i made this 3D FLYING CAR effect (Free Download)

Today we're going to be doing a full breakdown of this flying car effect.
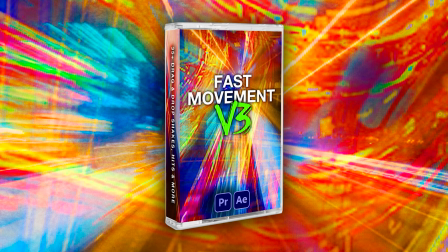I'm going to be uploading every single day for the entire month of May, so if you guys aren't subscribed already, make sure you go ahead and do that. My brand new Fast Movement FX V3 pack is also available for pre-order right now.
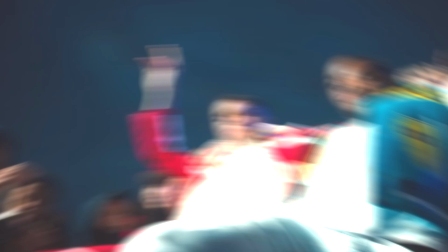0:19 If you want to go ahead and save $20, if you go ahead and pre-order it, you'll be given a sample pack and you will receive the full pack on May 13th.
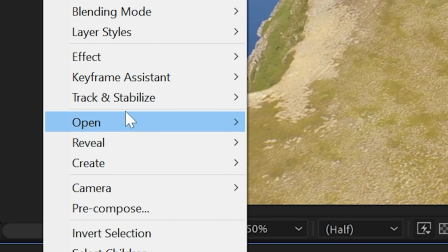0:25 We started off in After Effects with this drone footage I found on YouTube. I went ahead and then tracked the camera.
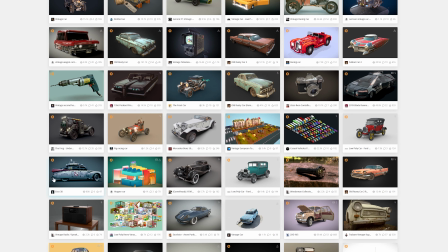0:30 While the camera was tracking, I went ahead on Sketchfab and looked up some vintage cars. I found a few I liked, but they were very pricey.
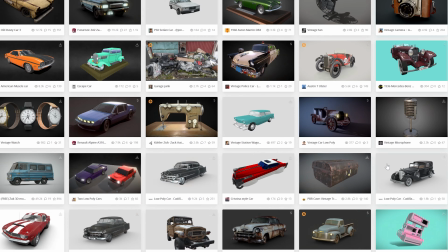0:37 So I looked for some free versions until I found this one right here. This one looks so fire.
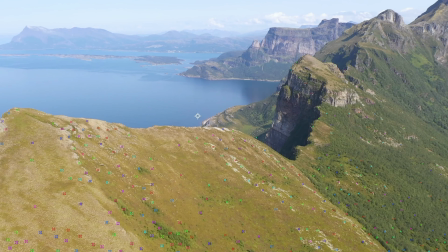0:41 So I did go ahead and download it as an OBJ. Once the camera was done tracking, I went ahead and created a camera like so.
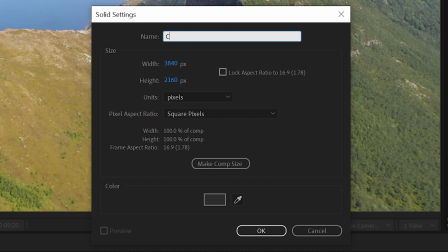0:47 And it popped up in the layers. After the scene was tracked, I went ahead and created a new solid, called it car, and then applied Element 3D onto the solid.
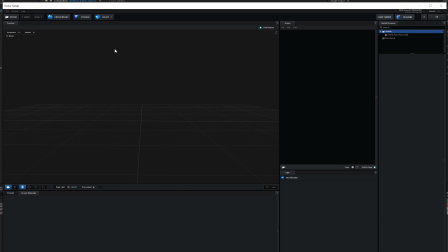0:54 Opening scene setup in Element 3D, you can see we have this full 3D layout here. I just went ahead and imported the car and make sure you set it to bottom.
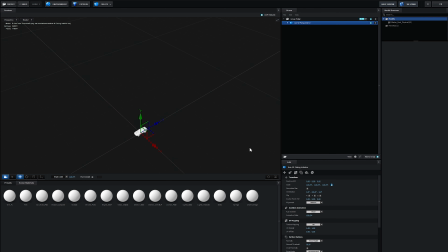1:01 Once we have the car in there, you can see it's really small. so we just hit normalize size and boom.
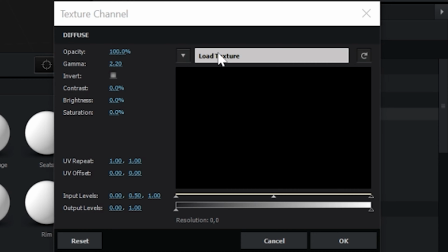1:05 This 3D model has a bunch of different separate parts so what you want to do is you want to open diffuse, open load texture, and you want to load each texture into the part that matches the name.
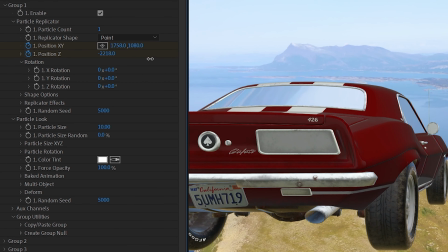1:14 This took a little bit of time but it was honestly worth it because the card looks so high quality. If you play with the Z position that will send it forwards into the space.
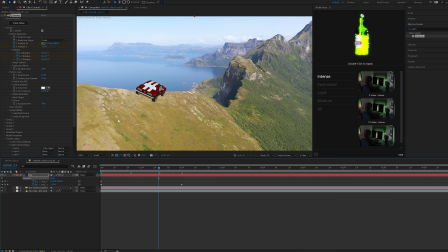1:21 Also playing with the rotation as well and keyframing it while it flies really adds some life to the effect there.
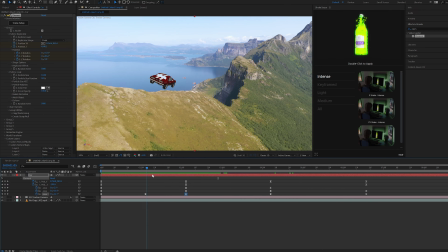1:26 So I played around with this for a few minutes until I got it to my liking. I think the best tip I can give you guys for this is just messing around with it and playing with your keyframes making sure you're easy easing
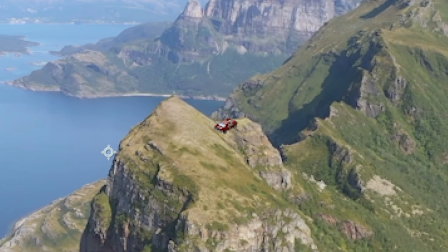1:33 them and playing with the graph editors as well then I got to a certain point where I realized I want to have the car fly in
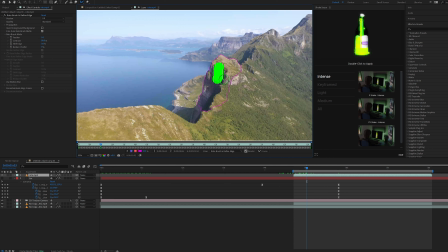1:38 behind that mountain right there so what I went ahead and did is a rotoscoped out the mountain from the background on a completely different layer this
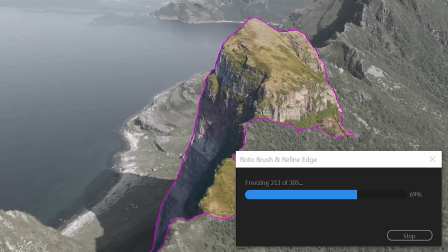1:44 took a long time to rotoscope since the footage was 4k 90 frames per second once it was done we then went ahead and played it through and
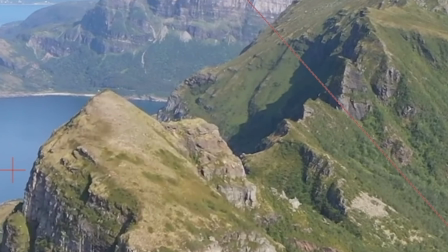1:51 saw the car flew right in behind it which looks so clean I love the way that looked I went ahead now and
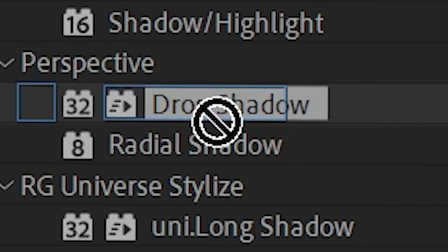1:56 then applied drop shadow onto the car itself because we want to replicate the shadows that the scene has.
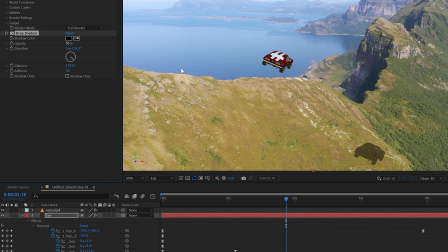2:01 After applying drop shadow I just played around with the distance to get it to my liking and the opacity as well.
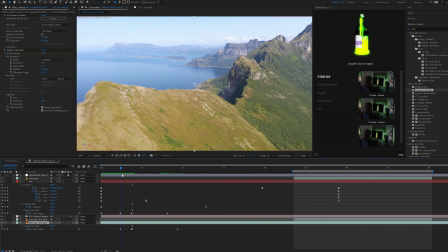2:05 Also playing around with the direction as well just kind of matched the scene and then going ahead and keyframing it when the car was closer to the
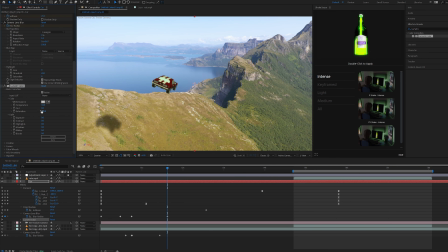2:10 mountain we made it more blurry and as it flew further off we made it less blurry to really match what it would look like in real
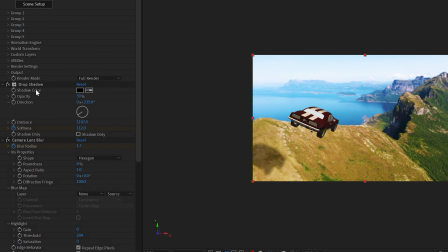2:15 life and I also played with the motion blur and the camera blur on the car. I then went ahead and applied a LUT from my ultimate LUT pack on it and 3D hands around there as well to color it.
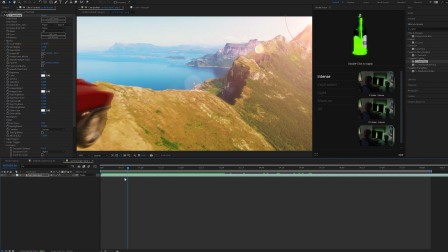2:23 After I was done doing that I threw on some sapphire lens flares just to really give the video more texture and depth.
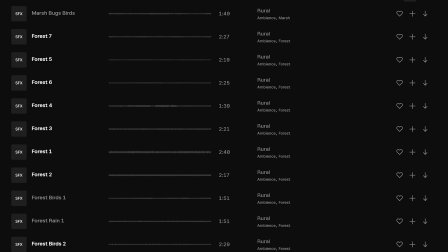2:28 Once that was done rendering through it needed some sound design so i went over to epidemic sound found some nature effects found some car
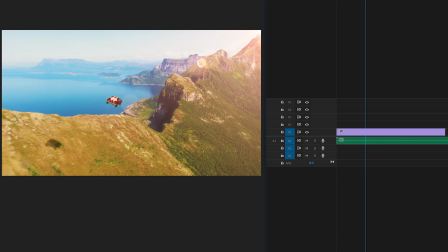2:33 effects found some wind effects and threw them all in there and organized it i recommend when you guys are doing sound design you really play with the volumes of
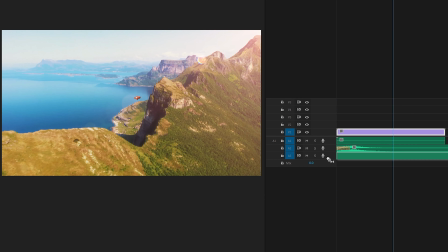2:39 certain things and mess around with it until you get it to your liking really take your time with the sound design for stuff like this
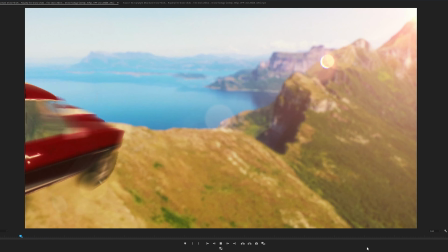2:43 because it really just brings the video to life but
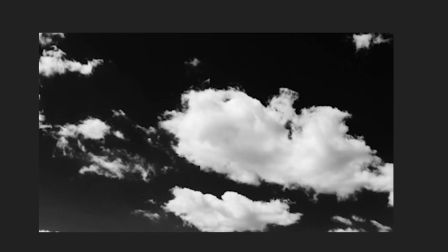2:52 that wasn't good enough for me i had an epiphany and i was like wait we can add clouds to this and motion track it so i went ahead and did that brought some clouds into after effects turn them on screen and then motion track them playing with the opacity, playing with the blur. And after that, we had a really cool outcome just like this.
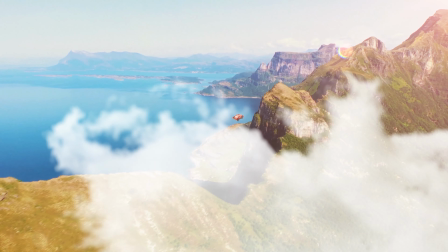If you guys enjoyed this video and want to see more videos just like this, make sure to subscribe and leave a thumbs up as I'm going to be uploading every single day for the rest of the month.
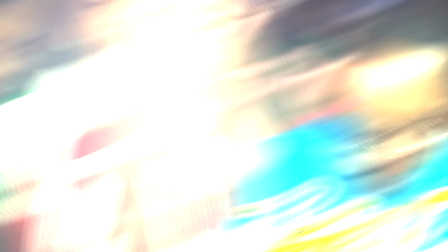3:22 And also go check out the Fast Movement FX V3 as well. Trust me, that pack is crazy. You can save $20 right now and get the best editing pack you've ever had. See you guys in the next one. Peace.